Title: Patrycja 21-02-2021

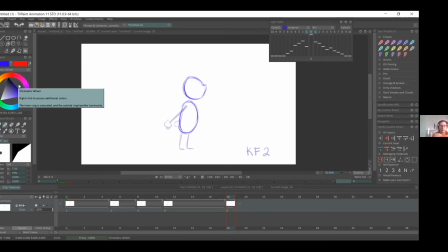So you have your reference points. Yani size çalışırken daha kolay hissettirecekse önce birinci keyframe'inizi,
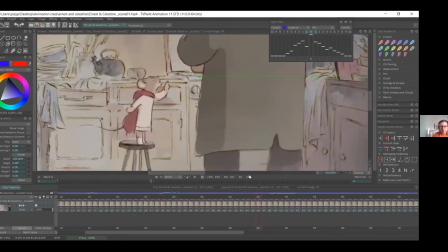daha sonra ikinci keyframe'inizi ve daha sonra aradaki frame'leri çizerek devam edebilirsiniz.
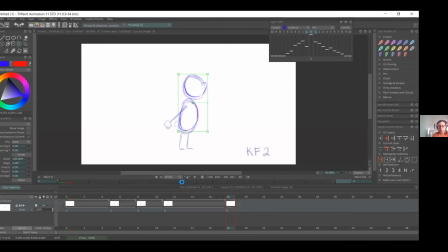So basically here she's kind of in the same position because she goes up and down. Burada aşağı yukarı aynı pozisyonda diyebiliriz karakterimiz.
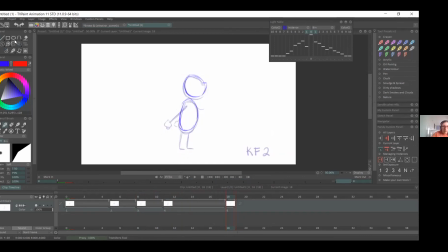So I'll give her thinking of giving her a bit longer legs, but no, it's pretty much the same kind of pose.
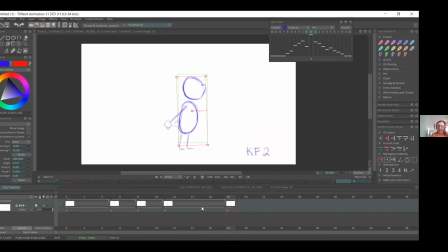It's just, it goes from the same height down and then back to the same, maybe a tiny bit taller. Yani acaba bacaklar biraz daha uzun muydu burada diye düşündüm ama yok, aşağı yukarı aynı pozisyondalar.
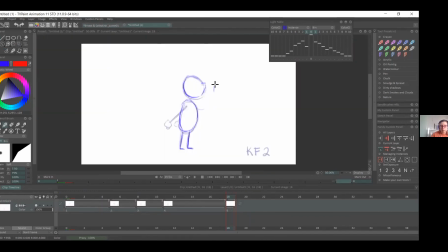So, and she's got her, finger up. Evet, burada parmağı yukarı doğru görüyorsunuz.
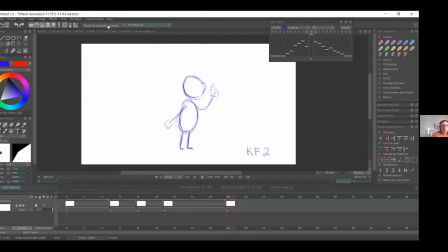And at this point, she still has a straight arm on the other side, but we can always try and soften it a little bit.
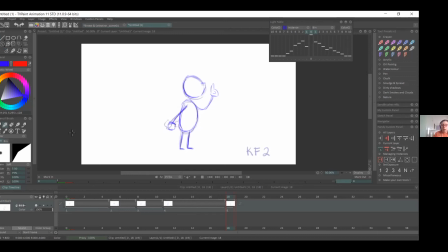Of course, it depends on what she's trying to, say.
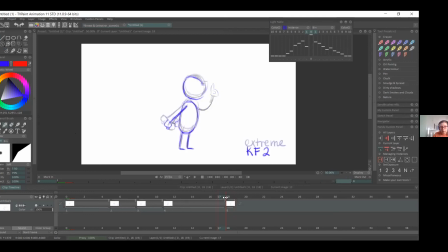Evet, bir parmağı karşıya doğru uzatırken diğer kolu yine arkaya doğru gergin ama birazcık o gerginliği yumuşatıyorum bu koldaki. But you can always add that on the next frame and basically have
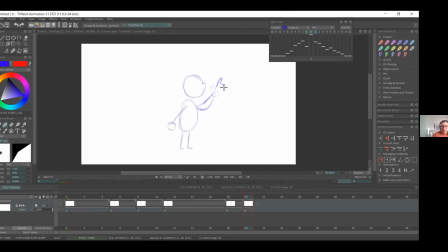a pointed more like this. So it's a straight arm, you have a clear direction, or she's I'm pointing with a straighter arm.
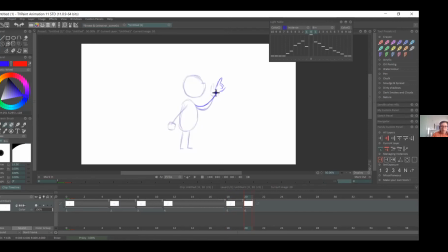Bir sonraki pozisyonda el önde parmağı kalkmış olan el biraz daha karşıya doğru uzuyor. Yani göstereceği noktaya doğru yöneliyor uzayarak. And then you can add a stronger emphasis on the other arm with straightening it.
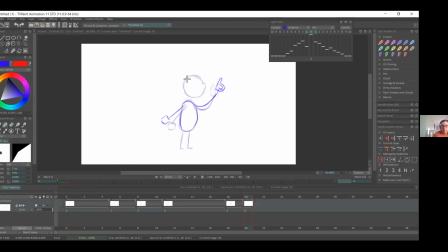Evet, diğer kola da hafif bir vurgu yüklüyoruz onu da biraz uzatarak. And also the head can go up if she's talking towards.
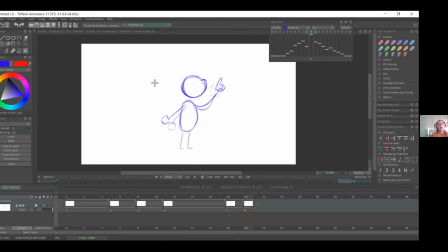So you want to make sure the character is looking at the other character if they're being very direct with them. Evet, burada kafayı da birazcık yukarı doğru kaldırıyoruz. Çünkü karakter konuştuğu kişiye doğru bakıyor. O hissiyatı vermemiz gerekiyor.
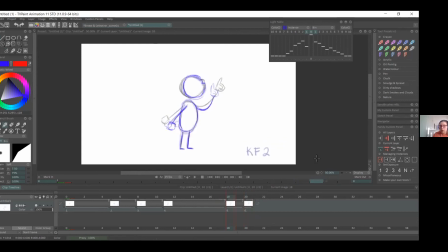So I'll add a breakdown here. Burada bir tane daha breakdown var. So this is again the breakdown and the anticipation.
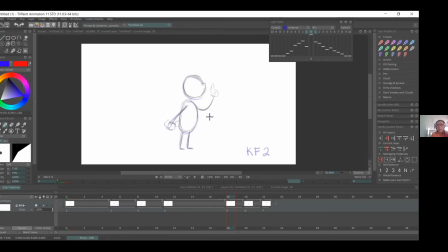So we'll have a dip a little bit and then have to come back up.
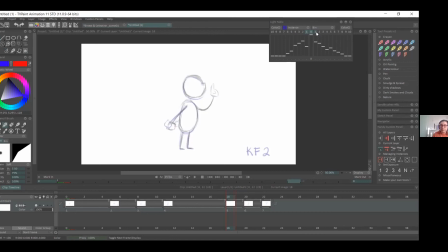Patrycja, before the breakdown, can you just show the frames that we draw, please? Yeah, of course. So I'll just switch off the onion skin. So here is our, let's call it keyframe 3.
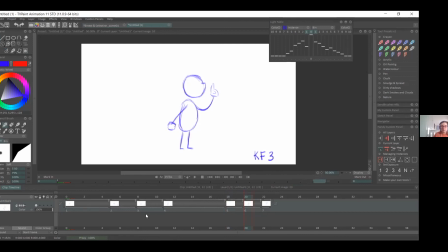Evet, breakdown'dan önceki kareleri tekrar gösterir misin dedi Mina. Evet dedi Patrycja. Onion skin'i kapatayım. Burası keyframe 3. And then this is going to be,
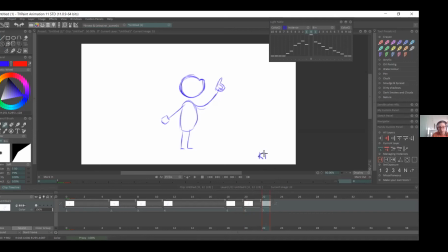that would be like your end keyframe, but we'll call it keyframe 4 just so we know like where we are. Evet, bu da keyframe 4, yani keyframe 4.
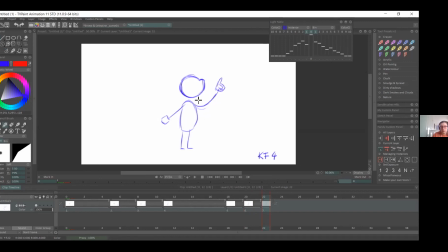You can always, if you want, you can make the hand really straight if you have like a very angry emphasis, kind of like the body in our third keyframe. You can just keep it very, very straight.
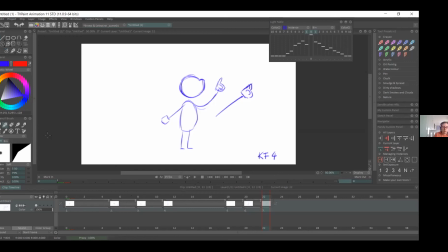Eğer çok sinirli bir durum yaratmak istiyorsanız kolu böyle karşıya tam uzun bir şekilde de uzatabilirsiniz. But really, it's up to you, and like again depends on like the dialogue as well, and the tone.
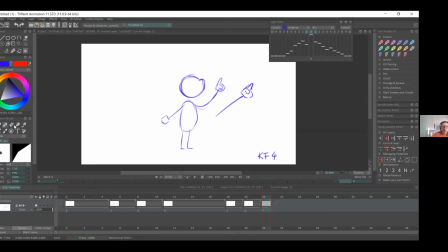Bu size bağlı, tabii diyaloğa ve tona da bağlı aynı zamanda. How is everybody? Is everyone okay? Nasıl gidiyor? Nasıl gidiyor? Her şey yolunda mı? Yes, it's fine. Good. Okay.
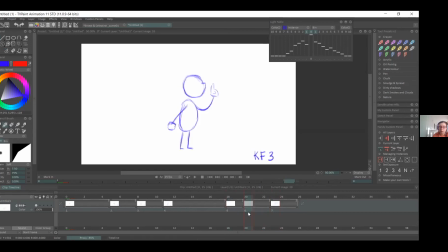Can you play it once? Sure, I'll go through it. Like I'll scroll through it because I don't think the timing is too correct. It's usually like when you have in betweens, it's easier to work it out. But yeah, let's play it.
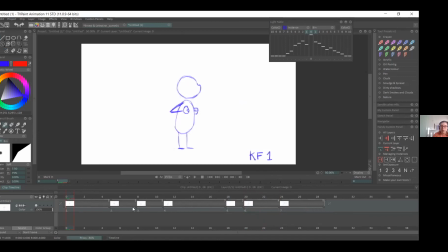I'll just, when you don't have in betweens, I sometimes extend time on on all the poses, so then you can have like a rough idea of how they'll work.
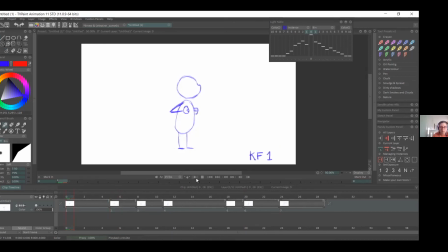Bunu şimdi oynatayım. Arada in between'ler olmadığı için timing doğru değil burada. Ama zaten pozları uzattım tek tek. Bu halindeyken onu oynattığımda yani animasyon nasıl oldu aşağı yukarı bir fikrim olur.
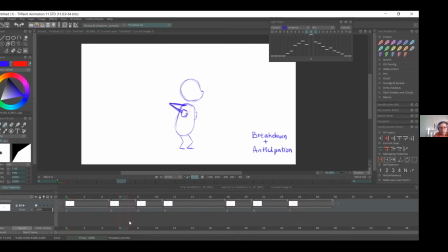So here's the playthrough, so you can see like the pop at the beginning. Evet, burada en baştaki böyle karakterin yukarı doğru fırlamış olduğu hali görebiliyorsunuz.
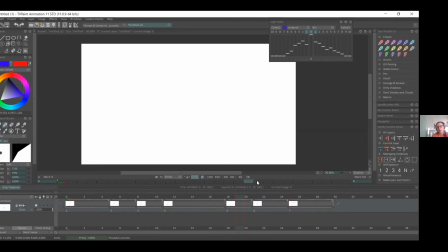And then because we need the breakdown for the last 2 frames, you get that again, small pop, and then her coming back with the hand up. Sorry. So like with
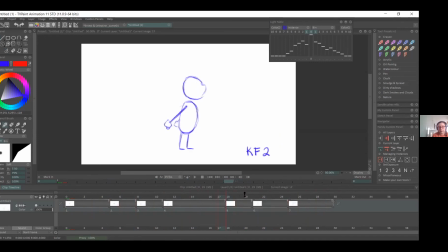we'll need like another breakdown, so between here and here, so you have a small like small arc for the body, so when she comes up you'll have
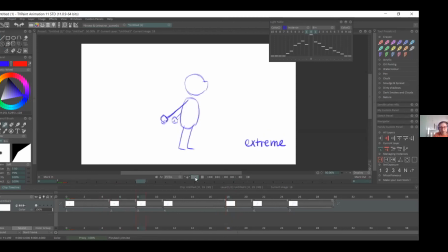the emphasis, the talking. Evet, 18 ile 22 arasına bir tane daha breakdown koymam gerekiyor. Çünkü burada hareketin o aksını tamamlayabilmesi için arada bir tane daha breakdown pozumun olması gerekiyor.
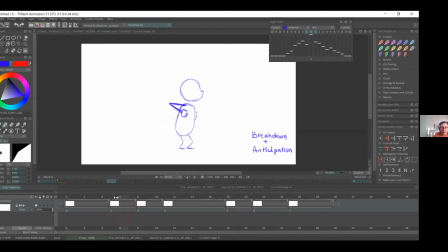So yeah, I'd keep maybe the anticipation a bit longer. So when you're animating, you might keep it. Belki anticipation kısmını biraz daha uzun tutabilirim.